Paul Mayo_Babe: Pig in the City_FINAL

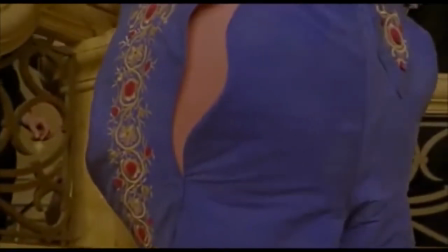[0:00]
This week in our Film Experience class, we watched the film Babe, Pig in the City by director George Miller.
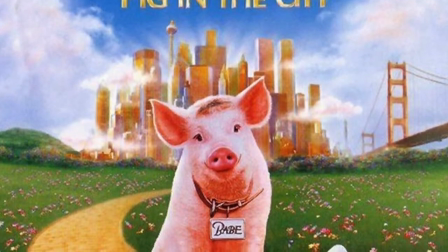[0:07]
The film is about a pig named Babe, who gets tangled up in various adventures while he is on a trip to a large city.
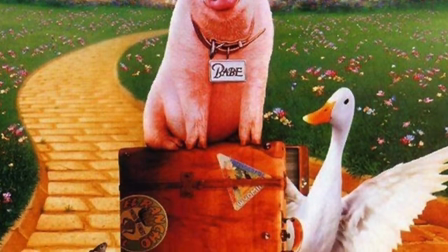[0:14]
The film uses many aspects of mise-en-scene, one in particular being its use of lighting, in which it excels at very well.
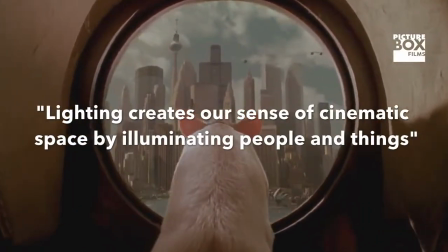[0:21]
Our textbook, Looking at Movies, describes lighting as creating our sense of cinematic space by illuminating people and things.
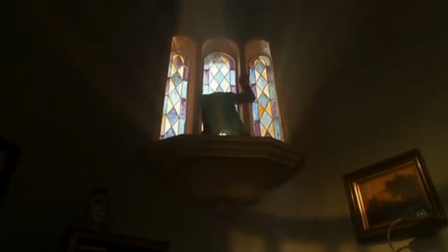[0:29]
There are three places where this stuck out to me in particular, one of them being where Thelonious is looking out at Mr. Fugly, who is being placed into the ambulance.
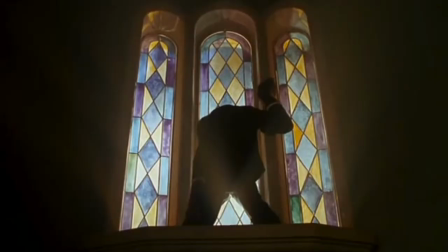[0:38]
While he is doing this, he's being silhouetted by backlighting, making it look like he's wearing all black, and the stained glass almost makes it look like he's at a church, at a funeral.
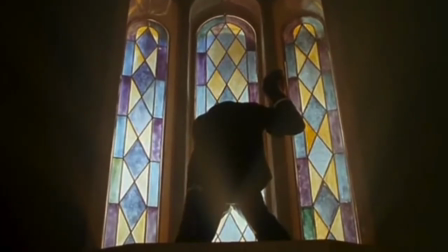[0:47]
The director did this to try to make the viewers relate to Thelonious. Another notable instance of lighting is in the chase scene.
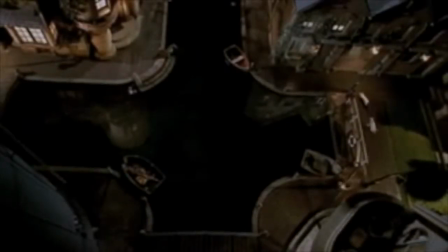[0:54]
First of all, the scene is set at nighttime and outside, so color correction gels had to be used on any sort of light to make it look like the streetlights.
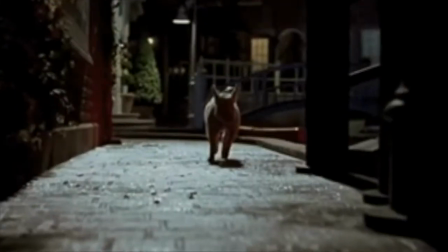[1:02]
The top lighting also hid the characters' faces and hid their emotions from the viewers, allowing the viewers to put themselves in Babe's shoes and try and feel what he's feeling.
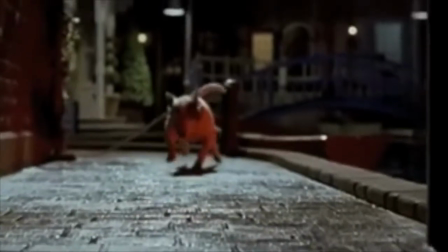[1:12] Dude, lights. Dude, sick. Dude, look at that.
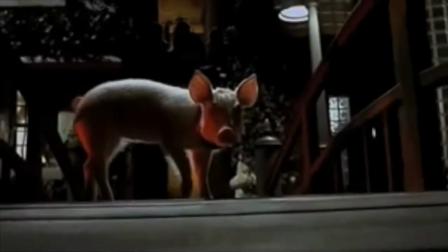[1:18] Dude, sick. Dude, sick. Dude.
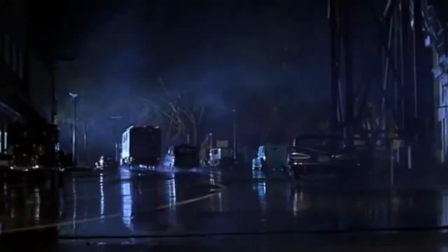[1:24]
The final instance where I notice an excellent use of lighting is the scene where Fleelick almost dies.
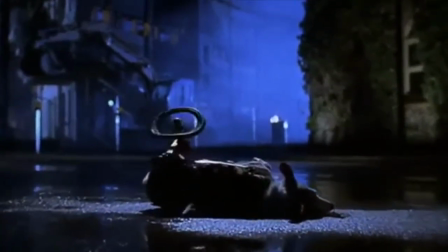[1:29]
The harsh top lighting draws the viewer's eyes to the only thing that's moving, Fleelick's wheel, and keeps our focus there while we watch it slowly come to a stop.
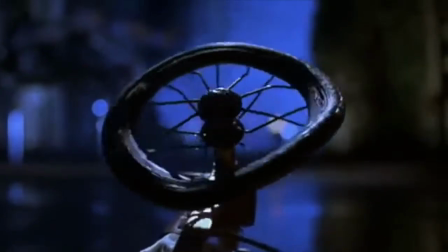[1:38]
Due to the heavy themes and emotions that are in this movie, it probably should not have been marketed for children and more towards adults.
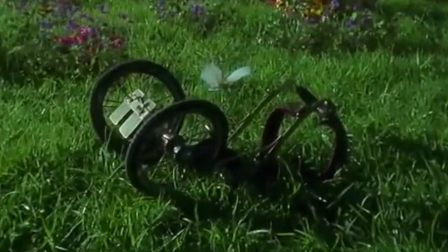[1:45]
The director George Miller, born March 3rd, 1945, had previous experience directing much darker films,
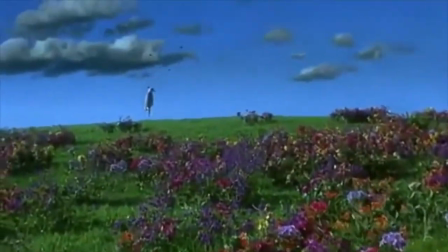[1:53]
such as Mad Max and the award-winning Lorenzo Zoyle.
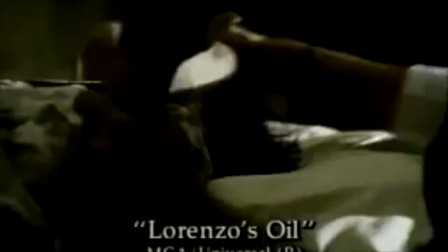[1:57]
In Lorenzo Zoyle, the use of lighting is once again very prominent, and this use comes through in Babe, Pig in the City.
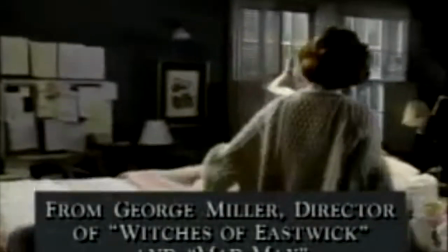[2:04]
While I was watching this movie, I kept thinking about Toy Story 2.
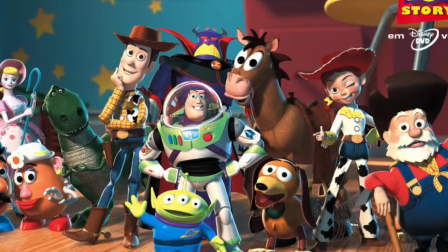[2:08]
Both of these movies are similar in the aspect that they were children's movies that ended up having sequels that are way darker than the original.
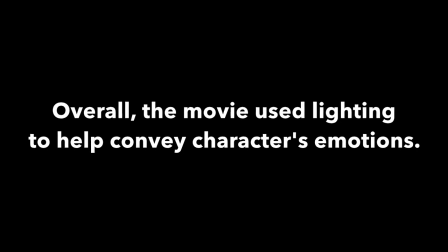[2:15]
Going back to the topic, the movie used lighting to help convey characters' emotions and did so very excellently.